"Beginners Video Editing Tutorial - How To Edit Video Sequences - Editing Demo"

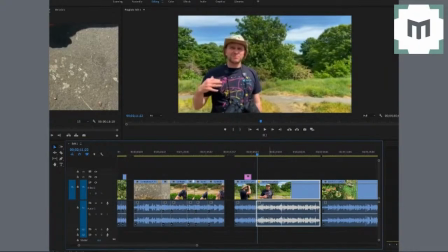736s
Where I've taken something out, but it's pretty much the same shot. Things have moved around the frame slightly. Now, you can either leave it, lots of people just leave the transition like that. For this particular project, actually that would have been fine.
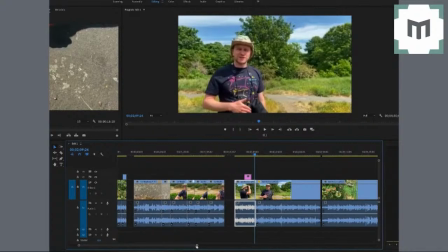753s
I think that if you're doing stuff and there are jump cuts in there, a way to smooth over the jump cuts, you've got two options. You either find something to cut away to that makes sense. Now, in this case, we could go and find another
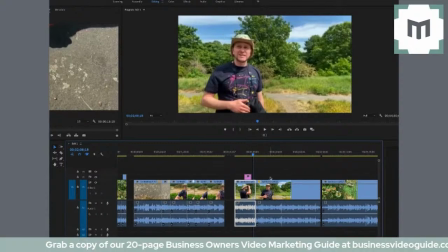766s
still or bit of library footage of a swift, which maybe we will do that. Or if you don't have that option, then what you need to look at is a transition other than something like a jump cut. The jump cut is quite jarring, and especially if you've had to do a lot of editing and trimming within the sequence,
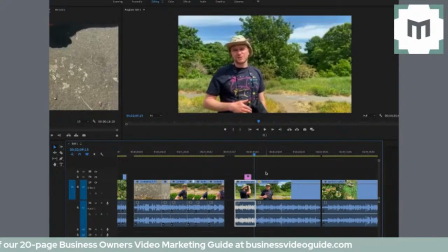786s
you can have multiple jump cuts in any one sequence and it just looks a little bit jarring after a while. So in this case, let's assume we don't have any other footage that we can use to do a cutaway with. So what I'd need to do then is to go and make a transition slightly less jarring on the eye.
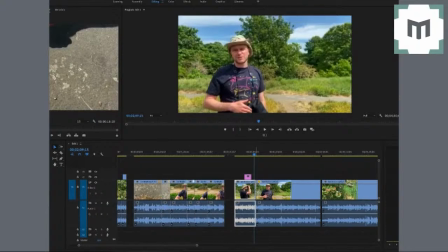805s
So in this case, I'm going to use a dissolve.
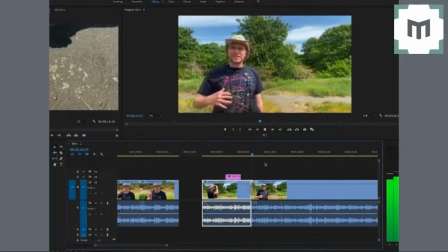812s
Now let's have a look at this.
July, August. They need...
So you see it's a lot less jarring.
They need...
It fades from one shot to the next, which is not too bad.
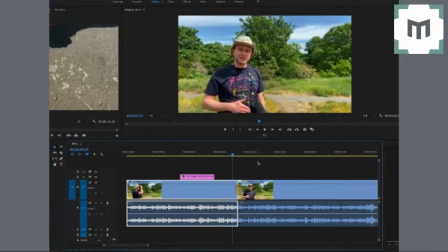823s
Now, in this case, I think the dissolve takes way too long. So I'm going to shorten the transition just so that it's not jarring, but we crack on with it. Otherwise, it feels like it's just taking a bit too long.
They need...
That feels pretty good.
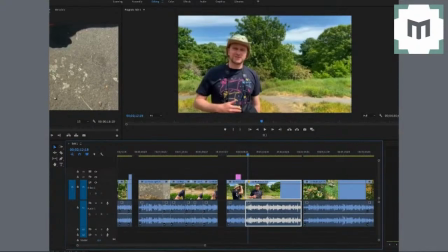840s
So there we have it. You have clipped up your sequence. You've taken out any and and compressed any ponderous bits that you want to speed up. And you've arrived at a sequence that makes sense. You've then gone and got cutaways that make sense
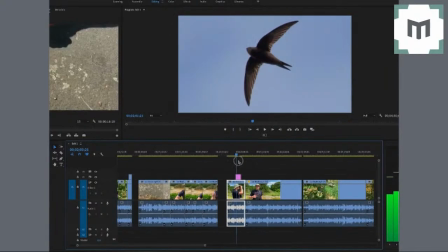859s
in terms of what is being talked about in the narrative.
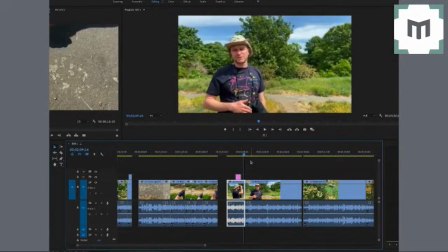863s
And anytime you can't cut away to anything, you've then smoothed out the transitions, you've smoothed out those jump cuts so they become less jarring. I really hope you got loads of value from that tutorial. If you did, please do make sure you smash that cheeky little like button. That would be amazing. And if this kind of content is right up your street, then I'd love you to subscribe to our channel. It'd be great to welcome you to our community. Be sure to click on the screen in a second for the next video, content that is dedicated to helping business owners and entrepreneurs get the very best out of video to help their businesses grow. So some really useful stuff coming up. In the meantime, thanks for watching, take care, and see you in the next video. Cheers.